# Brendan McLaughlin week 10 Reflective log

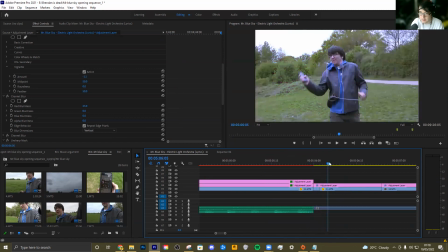So for this bit where the character kind of moves out, rips out their arm, and then goes into this world,
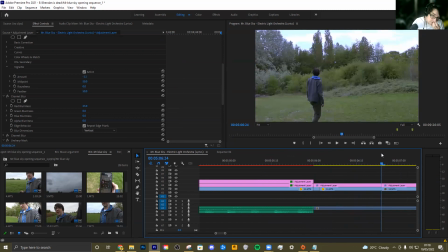this had two separate bits of audio, natural audio, that I recorded through the through the camera,
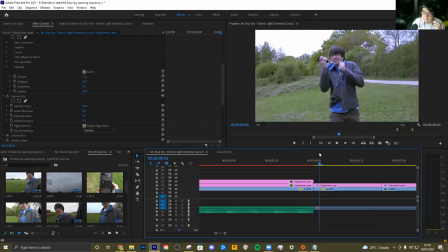because it was meant to have it's meant to be a kind of very natural kind of go from the music world to the real world. The problem was because these are filmed at two different points, the audio actually sounds weird, because you see here different sounds cut off at the beginning and not anymore.
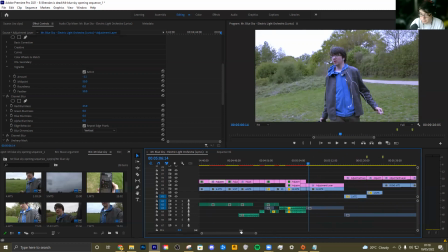But the way I kind of worked around this, and the solution I framed for this problem was I basically this segment here is actually longer.
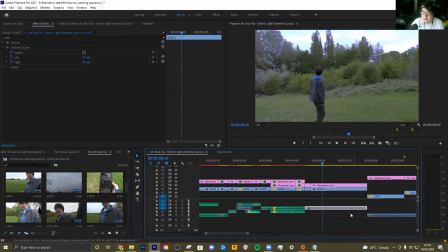I cut it down. That meant that this audio was much longer. So basically what I could done, and because I didn't really, him just standing there was much longer. So no other sounds I heard. I basically just stretched the audio to cover both footages.
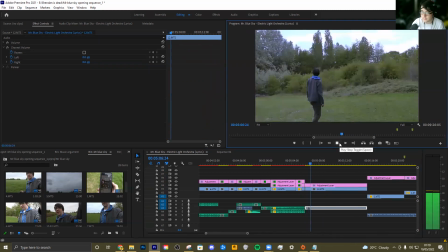And it can sound, if you listen to it, you don't even hear the chain. You don't even hear it sounds very much natural. And I think that helps play into the shot and really trick people's brains into thinking that these come after one each other, and it's more cinematic.
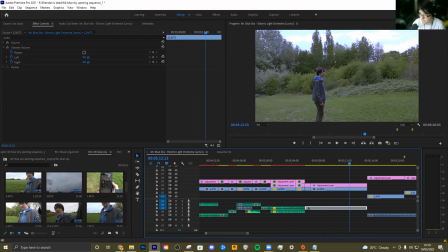So yeah, music argument, some challenges. Music argument, the challenge was basically how do you sync up two pieces of music, whereas something like No to One was the challenge of editing and more lighting and stuff like that.
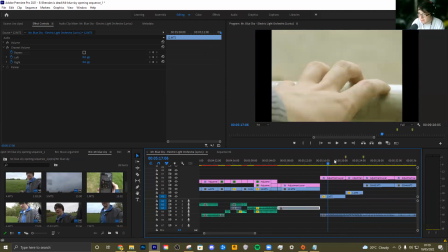Next up is Wes Anderson. Wes Anderson had one of the bigger issues. If you may remember back in the planning, this shot was meant to be this shot and then basically a bigger shot with two hands tapping on the thing. It turned out recording, I don't know what happened, but this is the only thing that was affected.
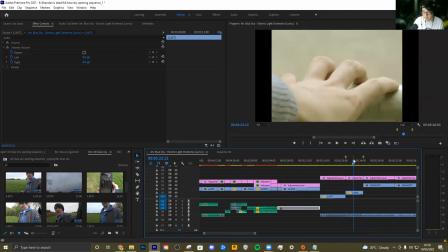The only shot I forgot was this 2-1. I forgot. It's a very stressful day, and it's something I'll keep in mind when I further my career, is kind of have more of a checklist and go through the shots and make sure I get every shot. But I didn't get a shot as I didn't have time to kind of go back to it and film stuff like that.
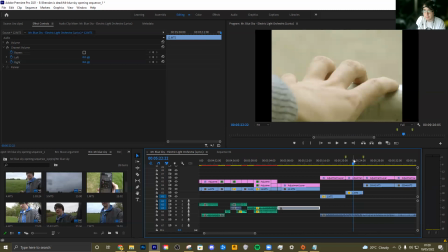What the solution I came around is I do multiple takes for everything, because I think it's better to have multiple takes and stuff like this. And this is where it comes into play. Is so one take wouldn't cover the entire tapping. If I slow it down, if I messed around the speed, it wouldn't have worked. But I used basically this is 2 takes, and because it's kind of very
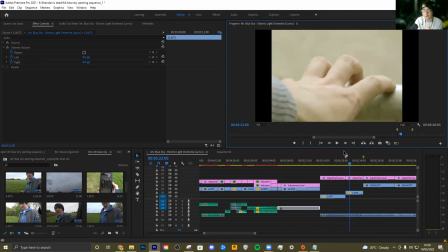similar takes and stuff like that, and the same shot, you don't really notice that it goes onto it.
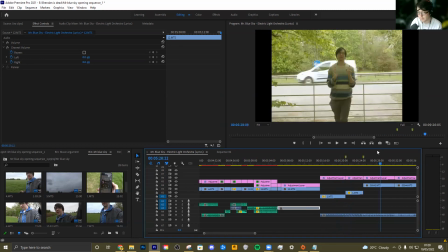And I think it works. I think it works for what I'm doing, is kind of very that tapping and stuff like that.
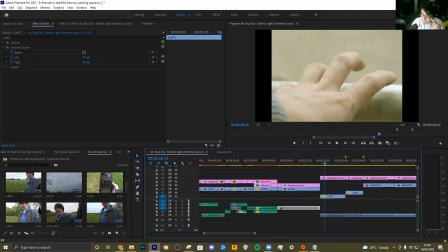So the problem I had was, forgot to get both clips of it. The solution is kind of binding to the first and second takes together. Another issue I had was difficult to time up the music.
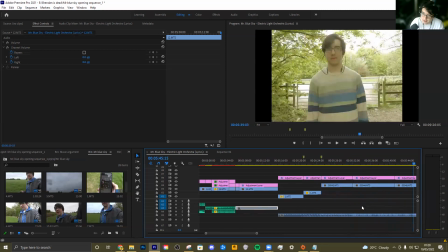This was, I mean, much more timed out and stuff like that, but I realized when I was editing it, the footage I shot wasn't the best timed out.
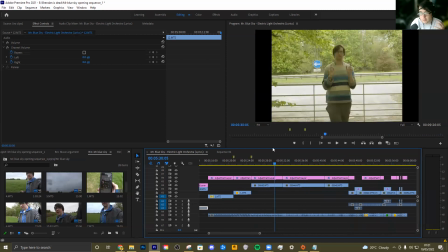So basically I kind of embraced this surrealism, and this was meant to be my dream sequence, like one of a music video style one. And I think it worked better that it's kind of more random shots and stuff like that put together than what I've planned for.
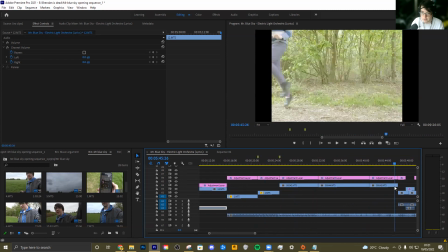And I think this plays into it. Like, for example, this shot here, it's like this shot,
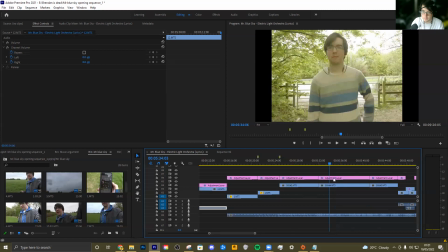these don't really match up, and I think that was you know, like in the planning it was meant to match up more, but obviously when I filmed I kind of botched it.
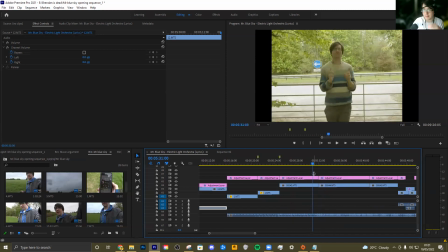But I think it plays in that more dreamlike sequence, so it's reminds me more music video and stuff like that, and I think it helps do it. Another issue I had was the glitching. So I will bring up what happens.
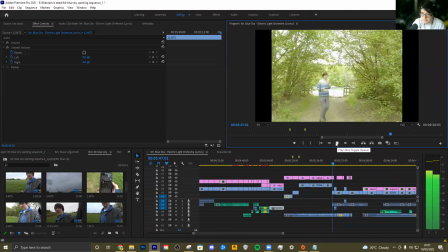You see here the sequence goes and it glitches out of the world.
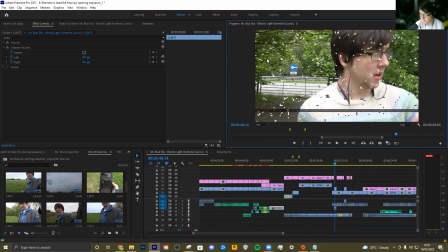The glitching was difficult. I couldn't find the right glitching what I wanted for, and I didn't want it to be very clear.
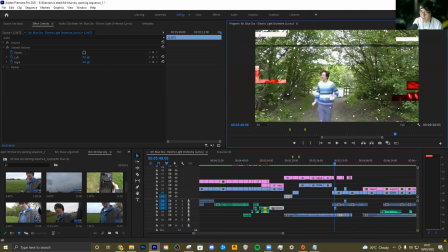I wanted it to be something unique, very not too cliched, but still have that glitching aspect of the red and blue. I really like this red and blue added in. Red and blue are obviously big colors in the film, obviously, because there was antagonist red, characters blue, you always wear blue, stuff like that.
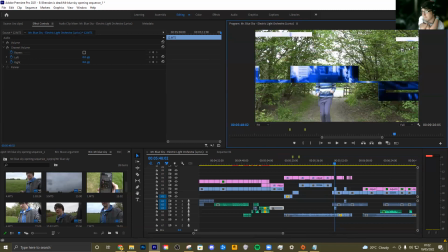So the solution I came up with this was basically taking the time looking at a bunch of green screen glitch options. I think I looked at about 30. And I kind of tested around.
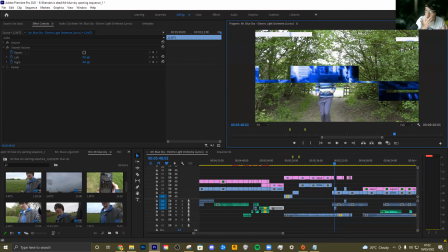I took it on the footage, saw what worked best. I found in the end this was the best footage that I could find.
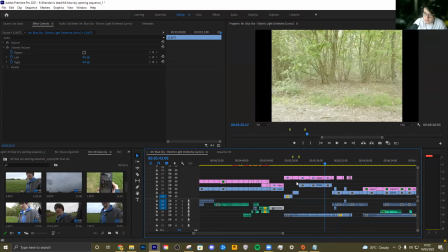So yeah, I think it worked best. Overall, this sequence, I think it turned out pretty well. I don't really like the first bit, but I think once we get into this glitching, really brings it together.
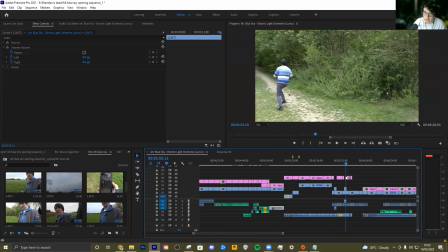And I really do like this kind of, when it gets all glitchy and weird and how we glitch through different styles.
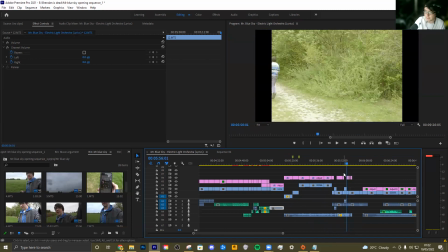I think that's really unique. I really like that aspect of it. I just think the first bit's not the best. So if I had time, I'll probably reshoot parts of that. So let's go into the "We're All Gonna Die" sequence.
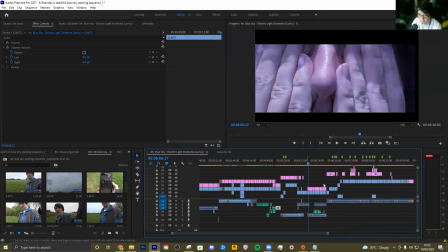This is a pretty short sequence. As you can see from the timeline, this is much shorter than any other sequence and a lot more simpler.
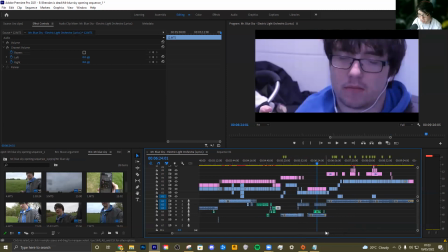I did have a couple of issues. One of the issues I had was the voice. The original version was too haunting. So just to do a little recap on how I done the voice. The voice was done through audition mostly for the first kind of parts.
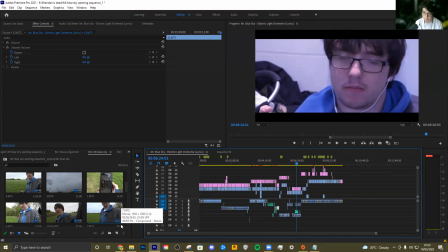Specifically, the Mr. Blue Sky sequence, the Mr. Lonely sequence, and any other time the voice apart from Nowhere to Run was used, it was much more through auditions. I used multiple effects and stuff like that to give it this kind of haunting, demonic kind of feel. For the Nowhere to Run sequence, I made it sound pretty normal just because it went to a dream sequence, kind of glitching radio-like.
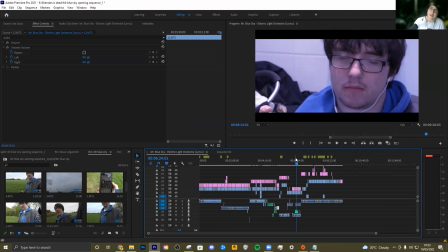When it came to the We're Gonna Die sequence, it was much more haunting in the first time I done it because I used a kind of similar effects to Mr. Lonely sequence, but I felt for where we are in the narrative, it was meant to be pretty normal and sound pretty normal and kind of be more comforting.
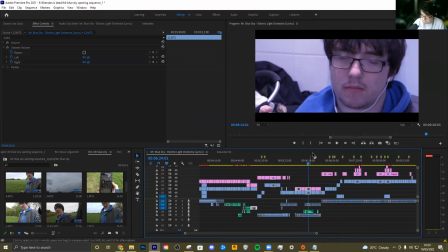So basically the solution I came up with it was dialing back to the set effects and making it more simple. So I gave it like kind of how I done this was through a parametric equalizer that is on an old-time radio.
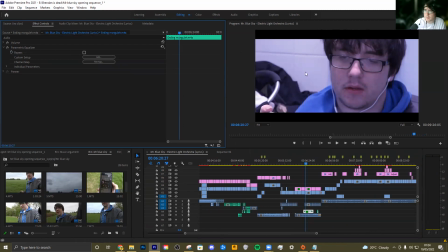I slightly messed around with that a bit to kind of give it a otherworldly feel, but kind of very more comforting and stuff like that. And I think it helped play into the narrative. You might notice on the color grading, if you look at my website, the color grading plan and this is slightly different. This is a bit more lighter and stuff like that.
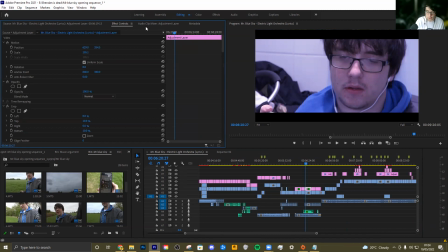Because I found the problem with the color grading plan was I usually shot from outdoors because most of my film was shot outdoors. Here's the issue where that happens. This is an indoor sequence and its lighting was slightly more different, stuff like that. So it didn't work as well.
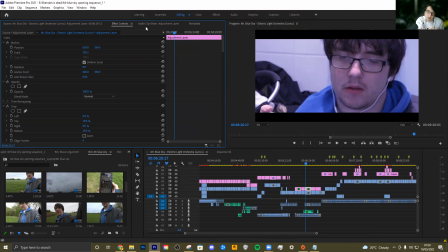So what I done was basically I messed around a bit more with effects and I dialed it down a tiny bit to kind of work better with the footage I had instead of just sticking correctly to the rules. And this is an example of I don't stick directly to the rules if it's not working. I kind of mess around the footage and come on to it.
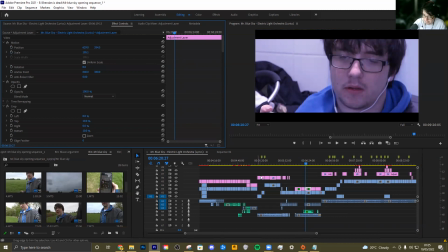So finally, we're going into the "Are You Happy" sequence. This, in my personal opinion, is the best sequence of the film.
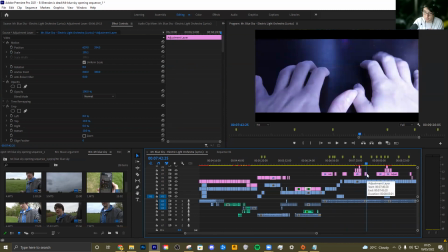I really do like how it came together.
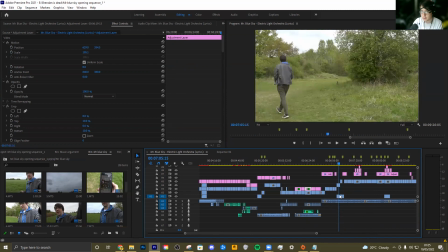It's a very, it's kind of the heart of the movie, and it really kind of, I think it really works.
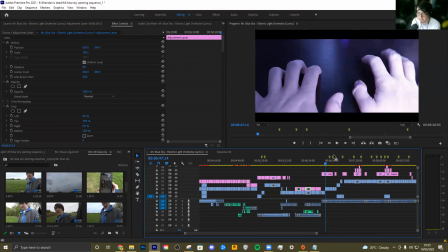So one of the issues I had was I found the kinetic typography kind of difficult.
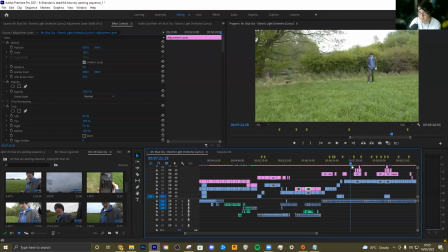So I'll get to a shot that where it is. So this is an example of the kinetic typography.
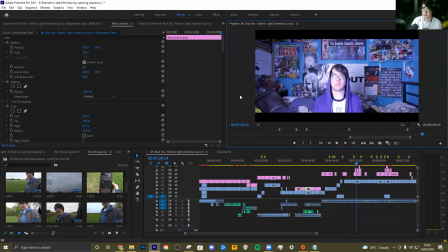As you can see, types it appears across the screen. I found this kind of difficult for it and stuff like that. So how I kind of solution around it was looking back on the experimentation video I did on kinetic typography,
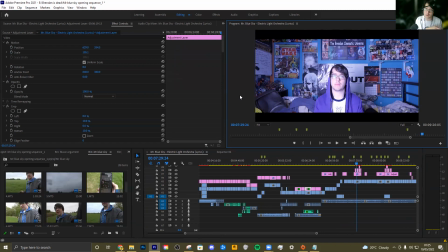looking back at how I done it and looking back at the sources I used in my process research report, the kind of reports, and basically took a step back and kind of messed around it a bit more. And I think this final effect actually does look pretty effective. It's a very simple effect, but I think it really highlights what I'm going for and this kind of writing effect. I think it really does work.
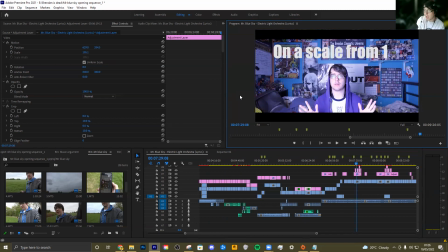So that's a good example of how I kind of took a step back and really understood the problem. Another issue I had was the color grading wasn't working on the flashback sequences. So as you can see,
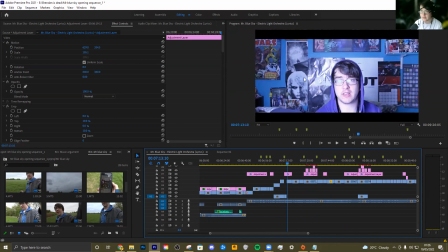this sequence has a purple tint color grade because it's meant to embrace the character of red and blue, enemy and protagonist come together.